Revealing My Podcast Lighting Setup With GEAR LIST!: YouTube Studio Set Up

Here's why I love green screen studio recording compared to building something out in the space that you have. And I'm going to walk through a couple of the things that I love and things to consider about this build.
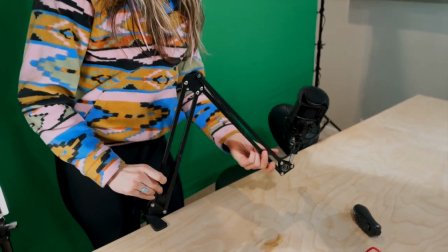(0:10)
So we have our desk mounted podcast recording mics.
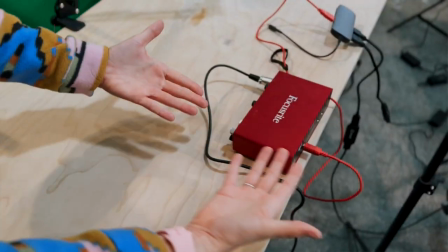(0:15)
So you could have one here, one here. Both of those are going to come feed into our condenser here. So I really like these focus rights, the scarlet.
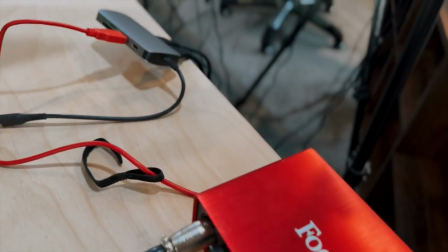(0:23)
This is going to run a line out into your post-production computer or if we're running it into a field recorder.
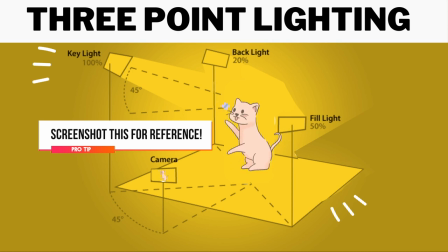(0:29)
In this particular build, I have a standard three-point lighting. So this is our primary key light.
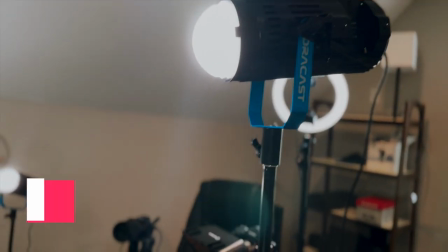(0:36)
This is our fill light over here. It's about half the capacity as far as output.
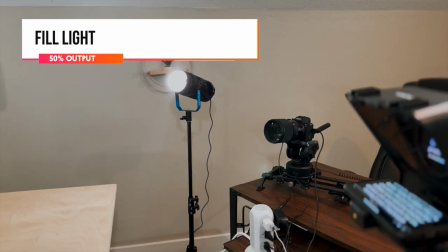(0:41)
And then you always, whether you're working with a green screen or just in a space, you want to have a halo light. So it's also known as like a rim light. It gives you this haloing effect.
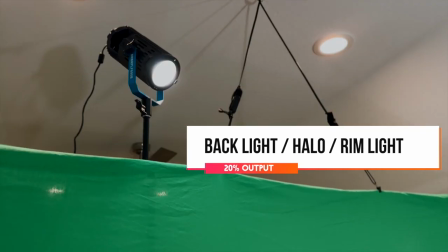(0:51)
So for this particular rig, if my subject is sitting right here in front of this desk it's going to backlight and separate me from the
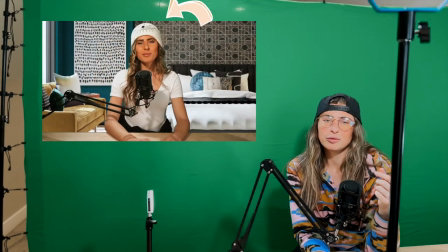(0:58)
background so you'll notice that there's a little bit of light hitting my head this helps if you're working with a green screen when you apply the filter to
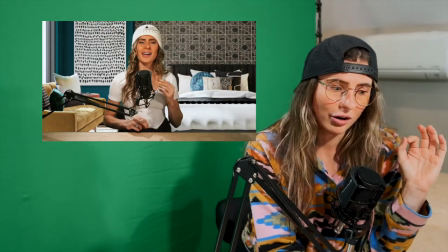(1:05)
make sure that like the back of your hair doesn't magically disappear so super crucial to have your subjects well lit i have this teleprompter i'm obsessed with it because
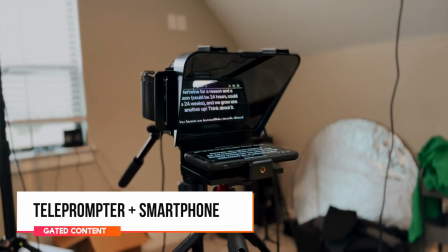(1:13)
whether you're shooting something for your own data as far as recording gated content an educational piece i can real time use this remote and
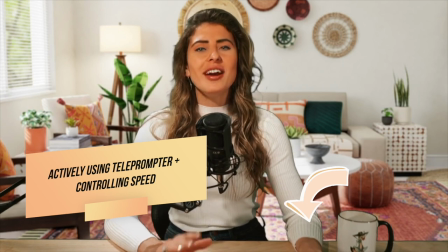(1:22)
come back up two lines or I'm already through this section and I can bump down so I love this asset you can use a standard iPhone
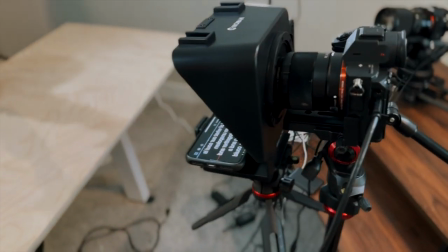(1:29)
love how synchronized that is and reflective mirror obviously you're not going to have your eyes tracking back and forth where it's super obvious that your subject is
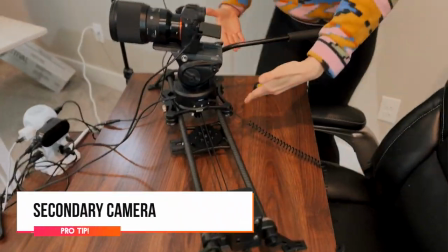(1:38)
reading off of a teleprompter nobody likes that and another thing that I love for buffering to not see that eye movement I am gonna always run a
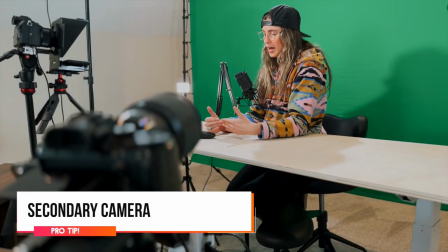(1:46)
secondary camera or a third camera depending on if there's two people on as your subjects or one person so this is a two camera rig that
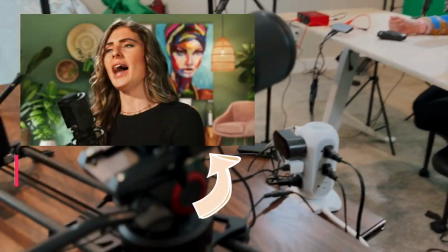(1:55)
I have my where I'm reading from and then I have a side profile shot the secondary angle is super helpful for if you fumble through
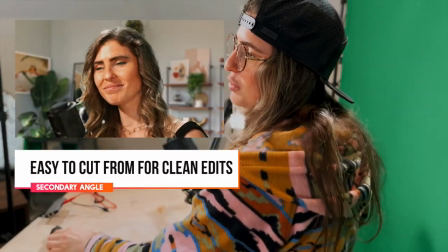(2:02)
anything while you're reading you need to find a space to cut back to you can use a side shot to clean up and cut through having essentially four
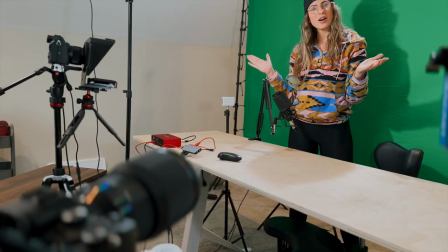(2:10)
camera angles running and sound and I didn't have to touch it in post-production there was minimal you know intro outro that's it so it's a super concise
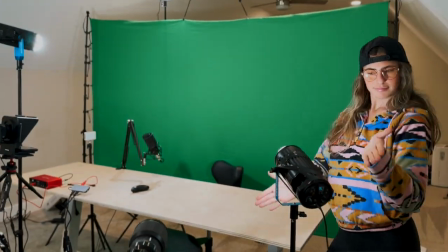(2:19)
workflow it saves you so much time your team so many resources and it's so much more elevated in your final product than shooting in your you know conference room at your office and hoping it reflects what you want to be known for I hope this was helpful in a little walkthrough of the difference in green screen build outs and teleprompter work and why this set rocks and if you have any other questions please don't hesitate to reach
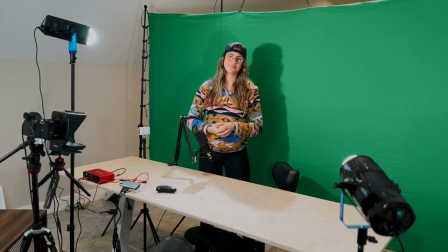(2:46)
out. Cheers.